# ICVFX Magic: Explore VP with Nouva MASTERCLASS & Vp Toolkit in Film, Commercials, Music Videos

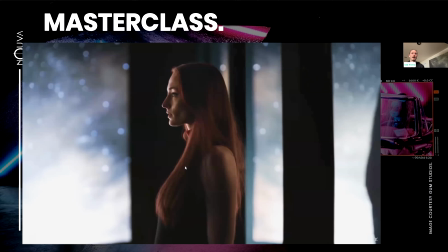16:42 But there's tons of shows and movies now that are proving to be, extremely entertaining, as well as great storytelling and graphics.
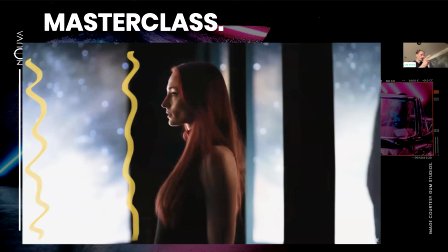16:58 So I wanted to pause at this shot real quick. So this is that's actually the LED wall with playing like a stars background on the side there. And then to the right there is mirrors that are reflecting it.
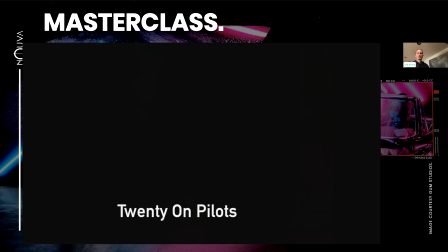17:13 So you can get creative with how you do it, which you can't do that with the green screen. Sure. Like that's impossible. So that one had a lot of water. And so within camera VFX, you get reflections.
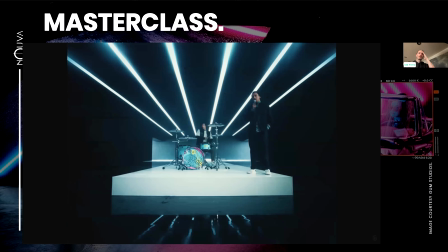17:28 So this is now we're moving to the music video space. I was a virtual production supervisor for this. And right behind that drummer is the virtual background. So literally his platform, we color got it so that it matched.
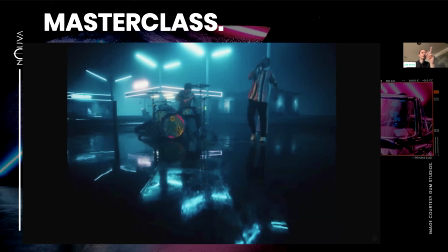17:46 This is another environment. So if we take a look at this is like a gas station.
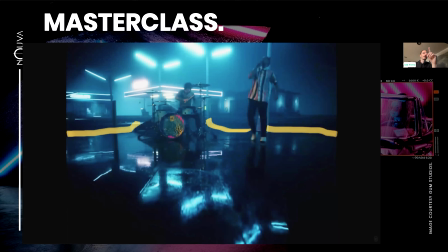17:51 And then you see the wet down there. There's where our LED wall scene is. So that's where the practical, and so that's all virtual. So these lights that you see here, those ones are physical, and then the ones in the background are virtual.
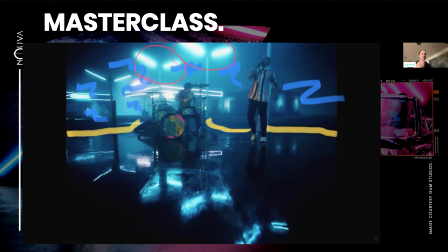18:07 I definitely would have liked to dial that in more, but with music videos, sometimes it's really fast paced.
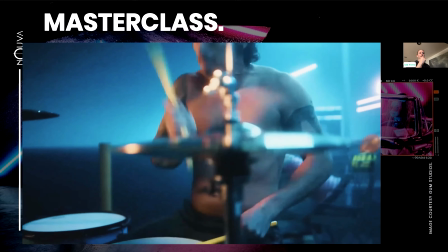18:14 That's why it's good to,
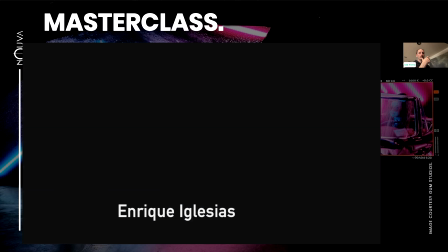18:17 get somebody involved that either has experience or can guide your production with experience until you can build a small internal crew that continues on that experience.
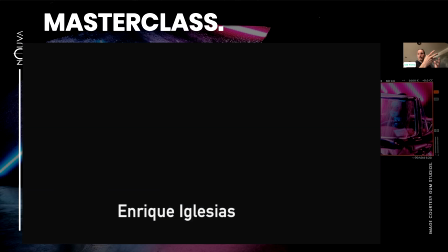18:32 All of those commercials that I shot before, we built a very quick system where they had 2 level artists that just built these environments, and then they knew how to install the VP Toolkit plugin into it and set up their shots and get them approved by production and make sure everybody's happy with
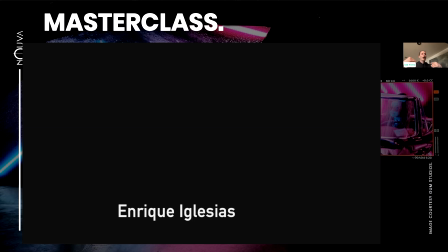18:51 what they're going to be. And then since they used that system, I would come in on the day and everything would be set up and ready to go. So, you know what I mean? They didn't need me to do all that because they had already done it. And then all we had to do is load it up and load up all of the things.
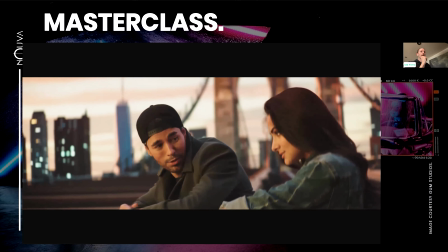19:06 So this is probably, this is the team that I'm most proud of, because we recreated the Brooklyn Bridge.
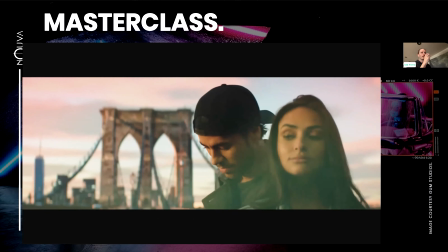19:15 Now, could the background be a little better? Yes, we could have built the city a little better.
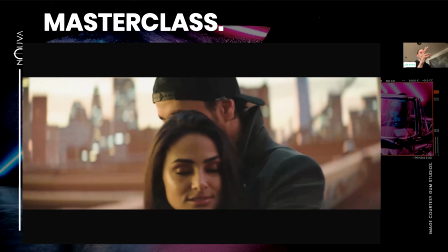19:20 But this was a huge prop build.
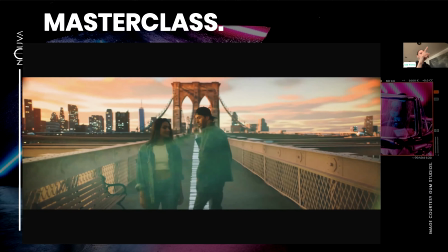19:24 And I personally blended a lot of the assets and relit the scene based on what the cinematographer wanted,
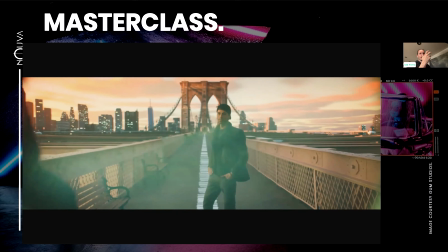19:33 because originally this scene was actually supposed to be like cloudy and things like that. And then as soon as we got on it, he had tungsten lights. So we're like, well, we got to go, we got to go sunset.
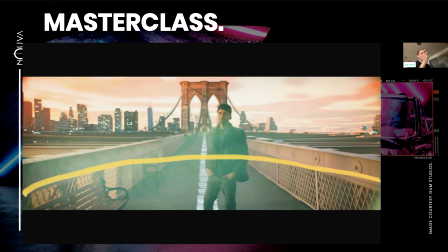19:45 So I matched the sun position and all of, how his lighting was virtually, so that it made sense. There's actually for people that know Unreal Engine, there's an extra spotlight hitting that back bridge,
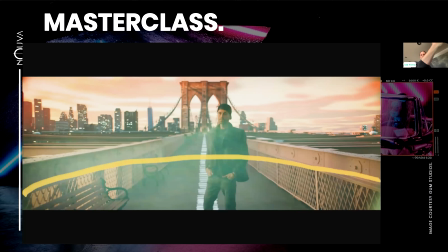20:01 so that we got that orange with the shadows, because we just weren't getting it with what is called our directional light, which is our sun, our virtual sun. So sometimes you have to add in some lights and things like that to just motivate your scene and stylize it and make sure that it looks good, because that's the most important thing in the end, is that it blends correctly.
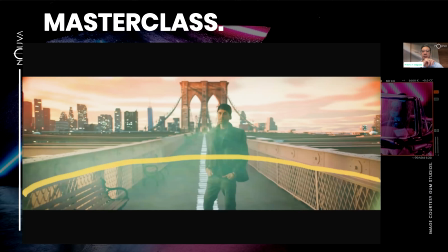20:19 So this is where all that modeling and lighting and texturing, you outsource that, or you do it yourself, or do you have a team to do it? So most of the time I have a team to do it. I do a lot of dialing in and fine tuning at the end.
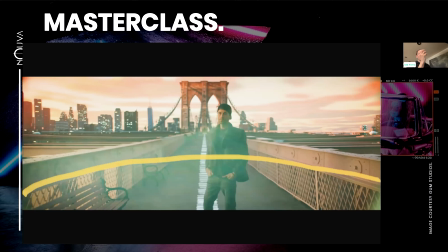20:35 So it's a lot of building what's called texture parameters.